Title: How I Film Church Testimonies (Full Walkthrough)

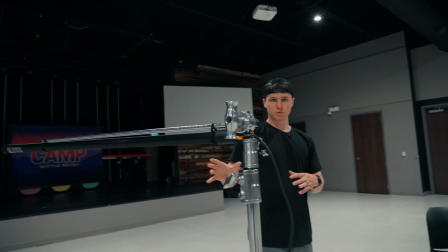Now you're not gonna hit your subject with your light in the middle of the shoot. Before I switch this on, I do definitely want to, oh shoot,
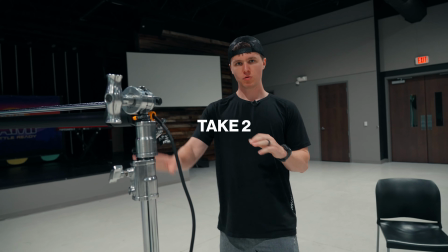that's not working. Dang it. So before I actually switch on our Quasar light tube over here,
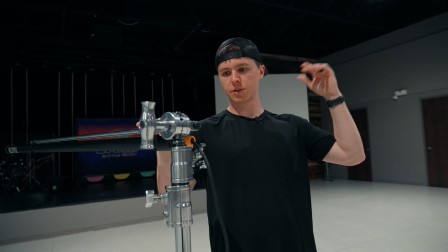I do wanna turn the house lights off, because I just wanna see what it looks like with pretty much no lights on,
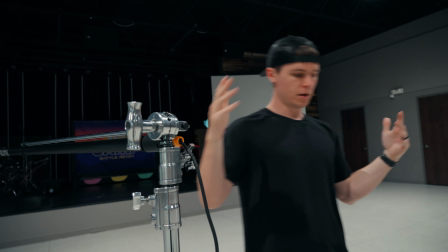and then we'll just turn this on to see kind of what it looks like.
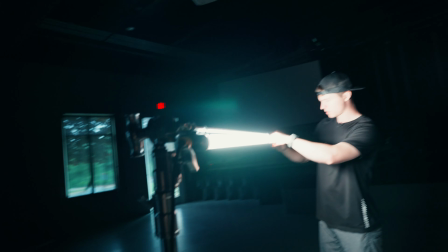So pretty bright, and then I can adjust the color temperature over here.
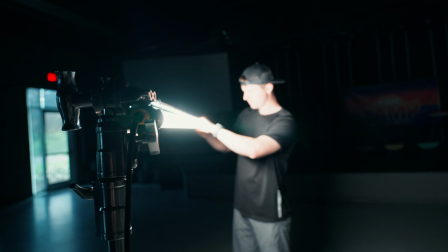I like to put these at like 4400. And then I'm gonna go ahead and put the camera on the tripod and have our interviewee sit down so we can actually see what this looks like.
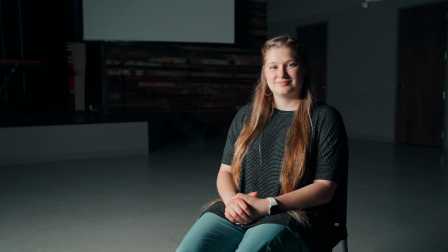All right, with our camera put in the exact same position, all the lights are off, so the only light we have is our Quasar tube light on. And I can already see it's just a little bright on her face. Obviously we can adjust that with like our ISO or something, but we're getting like a little more
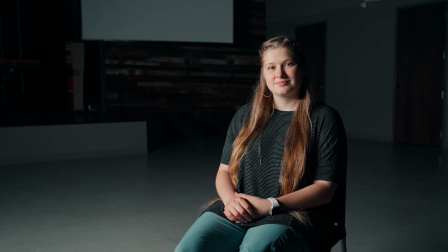shadow on the far side of her face than I'd kind of want. So I'm just gonna slide it towards the camera a little bit to kind of eliminate some of those shadows. Okay, that looks a little better. So that's not bad.
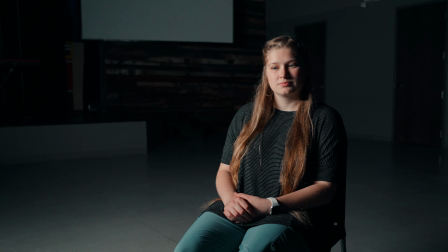I honestly may just bring it in to her just a little bit, because obviously the closer it is to our subject, the bigger it is kind of gonna appear.
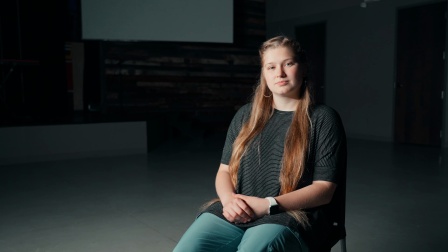So that's gonna obviously give us a softer light the further we are in, and then we can obviously take our exposure down,
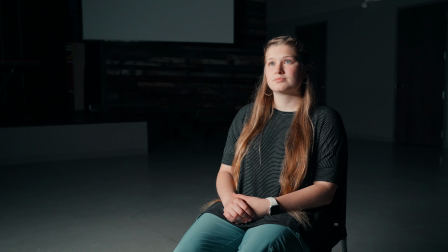and that's not bad. So if you're kind of looking to where I would be sitting, then I would say this is pretty good. So we could even move around, zoom in for like a closer shot.
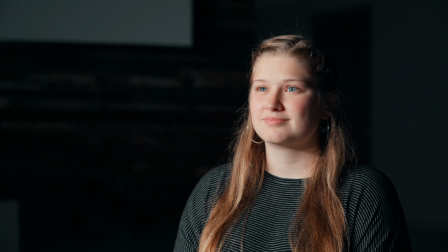I mean, at the very least, like this is lit. There's obviously a lot more that we can do to it, but this just goes to show you can get some really cool results just from a simple light tube, which is about $100. Now let's also see kind of what this looks like if I scoot it a little further away,
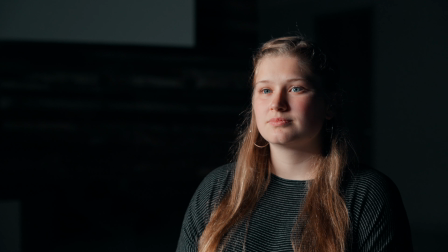get some more shadow on her face. So that's obviously going to give us a little moodier look. Now I also may come up with this a little more, so we're kind of coming from above, which is generally more flattering than lighting someone's face from below their face or their eye line.
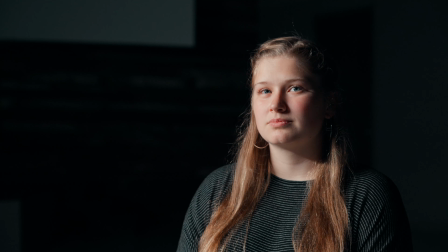That's not bad. That's going to give us like kind of a more dramatic look for our interview, but we are kind of getting a cool like Rembrandt look from her, the shadow side of her cheek. So I would record with this if I only had one light. This is probably the best result.
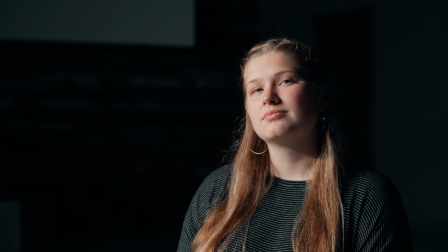I like this. It's a little more dramatic. We're not getting a ton of light in the background, which is nice because I don't want it to be completely blown out. I want to keep the focus on our subject here, and she is like the brightest thing in the frame.
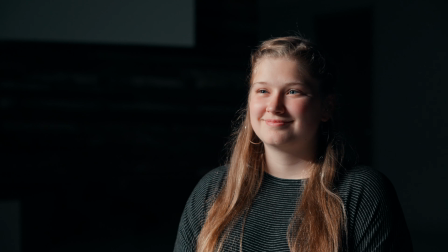So I think that's great.
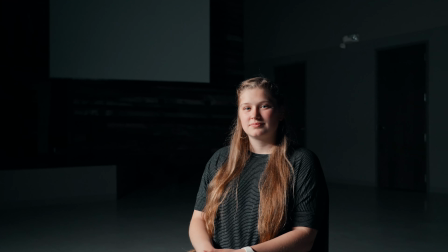All right, so obviously we're also not going to use this close of a shot because I did want to go a little wider and have the ability to crop in.
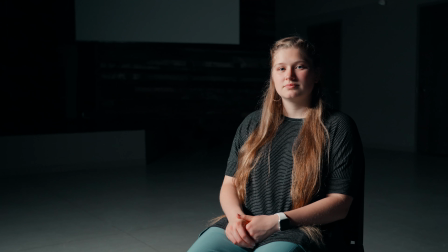So maybe something like that is what we'll actually go with.
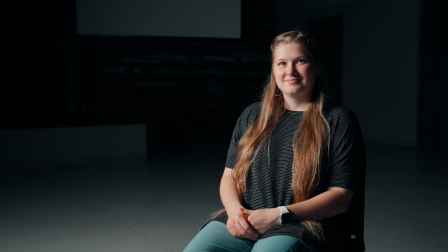And I think that looks pretty good. Now we're going to kind of continue to build on this, but I wanted to at least show you the kind of results you could get with just a $100 4-foot adjustable light tube, and I don't think that's too bad. But once we have a kind of a wider shot like this, you can see already a lot of the light is coming in on the ground behind her.
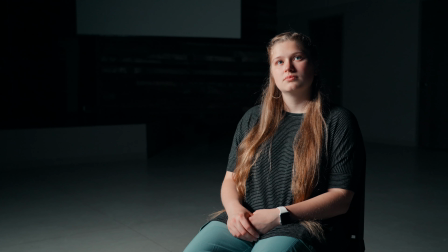So you can see there's a lot of spread. There's pretty much no directionality from the light, which is really the big issue with these light tubes. One is that they're only soft in one direction because they're really thin and horizontal or vertical depending on where you put it. But the other issue with it is it's really hard to focus the light in one specific spot.
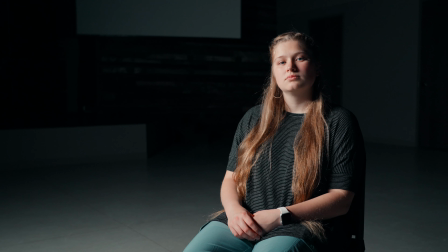So right now we're kind of just getting this giant beam of light that's around the whole area. So we're going to talk about a few other methods of lighting that's going to give you a little more directionality, as well as what I'm actually going to do to light this scene and give it a little more contrast and make it a little more interesting for our testimony. Okay, so since we still have our Quasar tube set up, I wanted to really quick show kind of how I would shoot this with a very little budget.
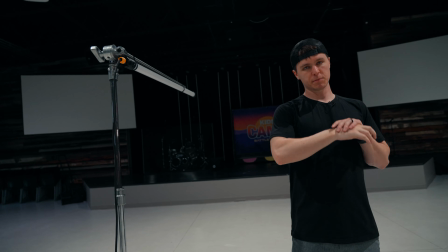And that would be obviously as this has a key light because it's going to give us some nice soft shadows, at least horizontally, which I think is more important.
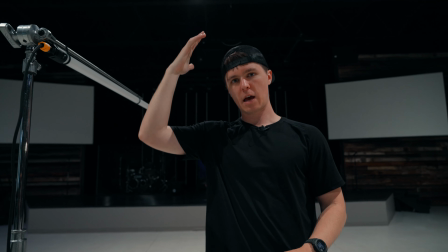So you could obviously put it vertically, but I don't like that. I think then you got really harsh shadows like this way.
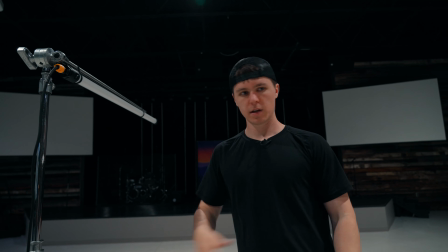And since we're kind of shooting horizontally, that's kind of how I like to do it. And then the only other thing I would add is a backlight, which is huge.
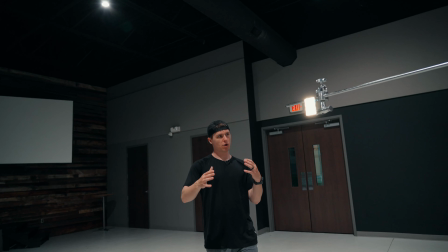You'll definitely see the difference when I put the camera on it, but this is just a little Aperture MC,
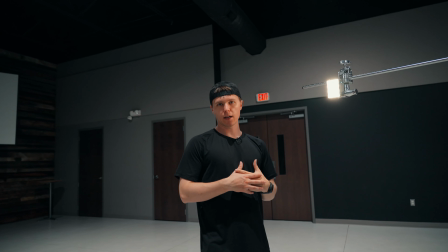which is awesome because it's battery powered and magnetic and full RGB color, anything you want.
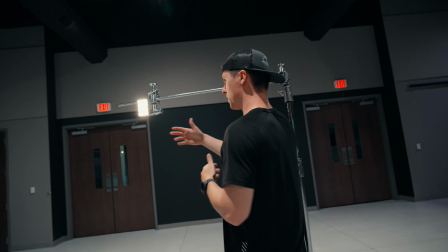But I just have it set to like a white balance, which is just 3200 Kelvin.
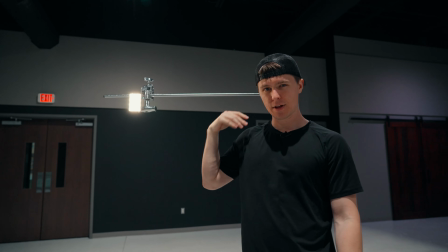I like to have my backlight or hair light, whatever you want to call it, warmer than my key light.
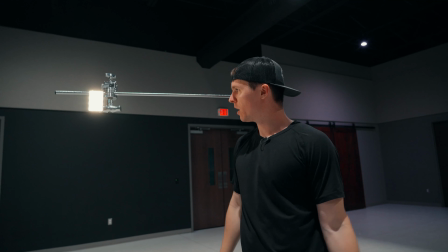I just think it has a nice kind of cool orange glow and adds that to our subject.
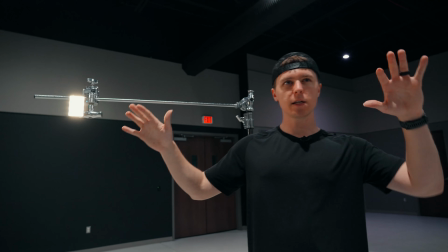I'm going to kind of position this, probably it's kind of similar height right now,
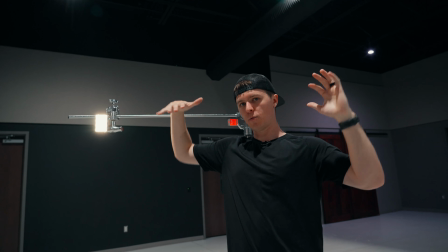but I'm going to try and position this higher than our key lights because mainly we want to like kind of light the top of our subject's head and a little bit of their
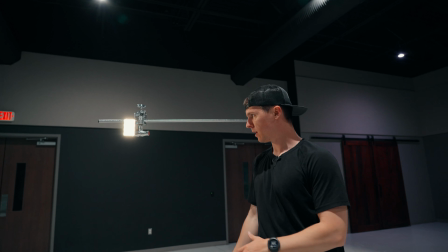body, like kind of outline them in a nice light on the back.
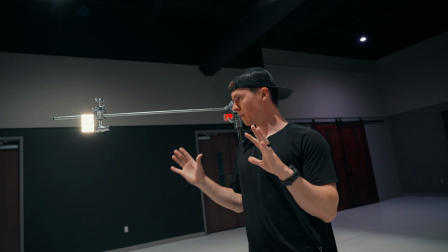And what this is really going to do, and what you hear people say all the time, is just to separate our subject a little more from the background, which is huge.
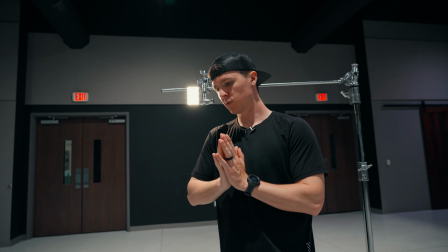So it's going to add a little more depth, some more contrast, as well as some color contrast because it's going to be different than our main key light.
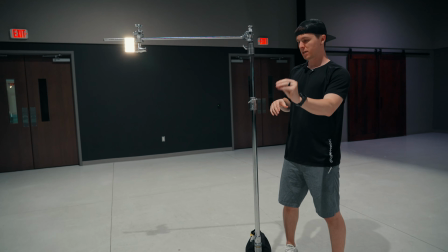So this is kind of how I have it positioned right now. Our subject is almost directly in between our backlight and our key light.
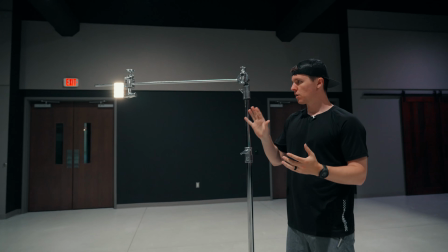So that's kind of how I like to do it because then this is on the same side of our subject as the camera,
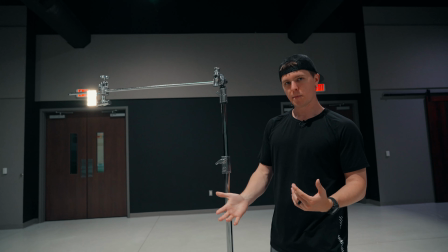and I like to just see more of the backlight. But people kind of have differing opinions.
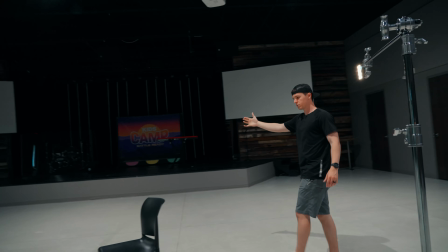You can put it on the same side as the key light, which would just be over on this side essentially.
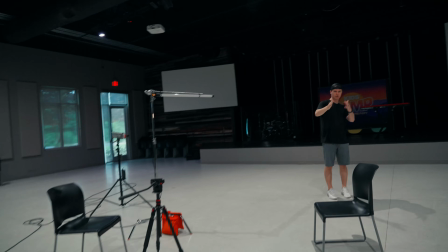I find that's harder because we're kind of dealing with the camera, so you can put it here, but I like to put it on the direct opposite side.
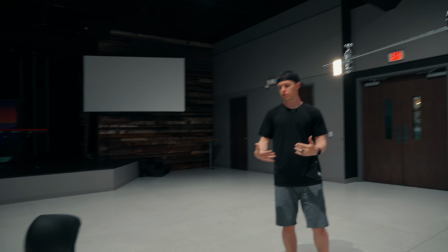That's just going to give us a little more contrast because our lights are in kind of opposing directions and really kind of back behind our subject.
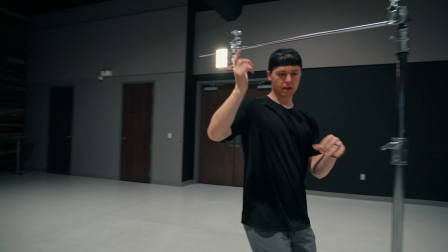So looking at it now,
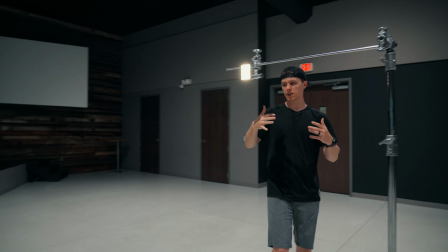I think I'm going to scoot it a little farther back because what I don't want is that little light to come around and highlight our subject's nose.
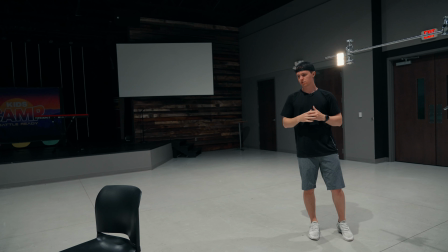I don't think that's really good.
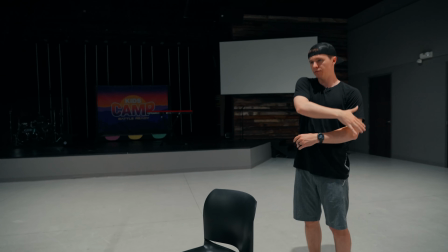So with our subject like sitting down right here, we kind of want to hit the side outline of them as well as like kind of the top of their hair or top of their head.
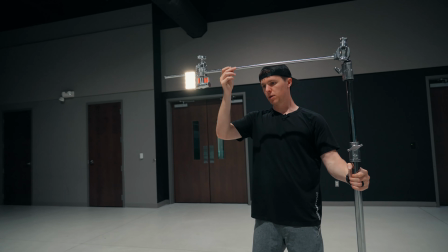So maybe something like that. I'll probably come back just a little bit more like there and then raise up just a little bit.
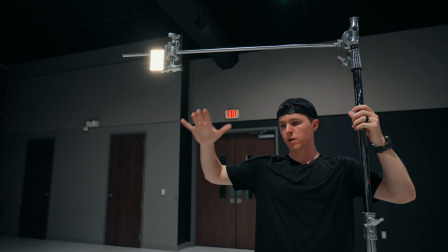We can obviously kind of tilt this down, but I want to get it a little higher and add a little more contrast from above.
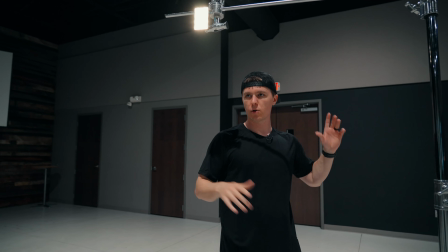So that's kind of my thought. We'll adjust it a little bit once we put the camera on, but I'm going to go ahead and turn off all of our house lights again and just turn these two on. Okay, so starting again from scratch, just really quick so we can kind of build each light on. The only light we kind of have is this bluish light from outside from the windows.
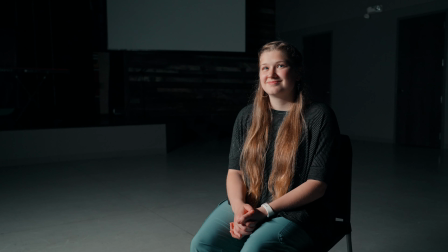So I'm going to go ahead and switch our main key light on. So we've got a setup just like we did just a minute ago, but again, no backlight. So I'm going to go ahead and turn our backlight on and see what kind of difference we're making. So it's pretty subtle. It's not probably as different of a color as I'd like it. Sometimes you can do kind of fun stuff, but it's at about half brightness right now.
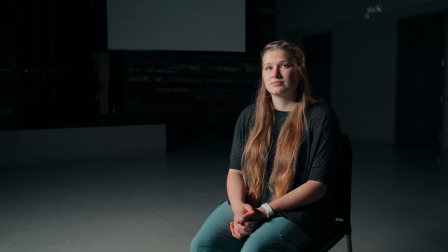So we can either obviously increase our brightness or we can move it closer. So I'll probably do a little mixture of both. I'm going to move our light in a little closer and probably a little more off to the side of our subject, because I don't necessarily want it to just be a hair light and just have it behind her. I kind of want it to wrap around.
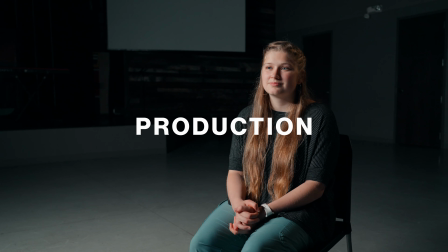I think that's looking a little bit better. That's giving us just a little bit of contrast and a little bit of outline here on her right side, on the frame right side.
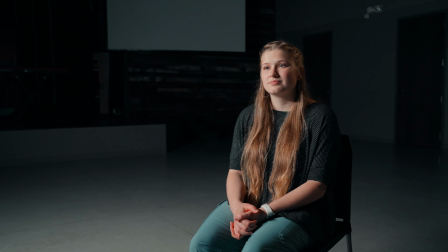So you can see if we're off, it's pretty isolated, but then if we're back on, you can see just a little bit of highlight on that right side. So we can even play with some cool different colors, like a blue or something.
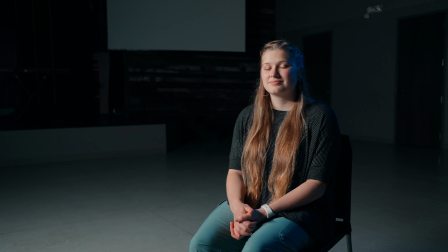And then we also have some different colors actually in the house lights, which is neat. So just goes to show figuring out kind of what you're working with can be really huge. So even kind of like a blue light might be kind of cool.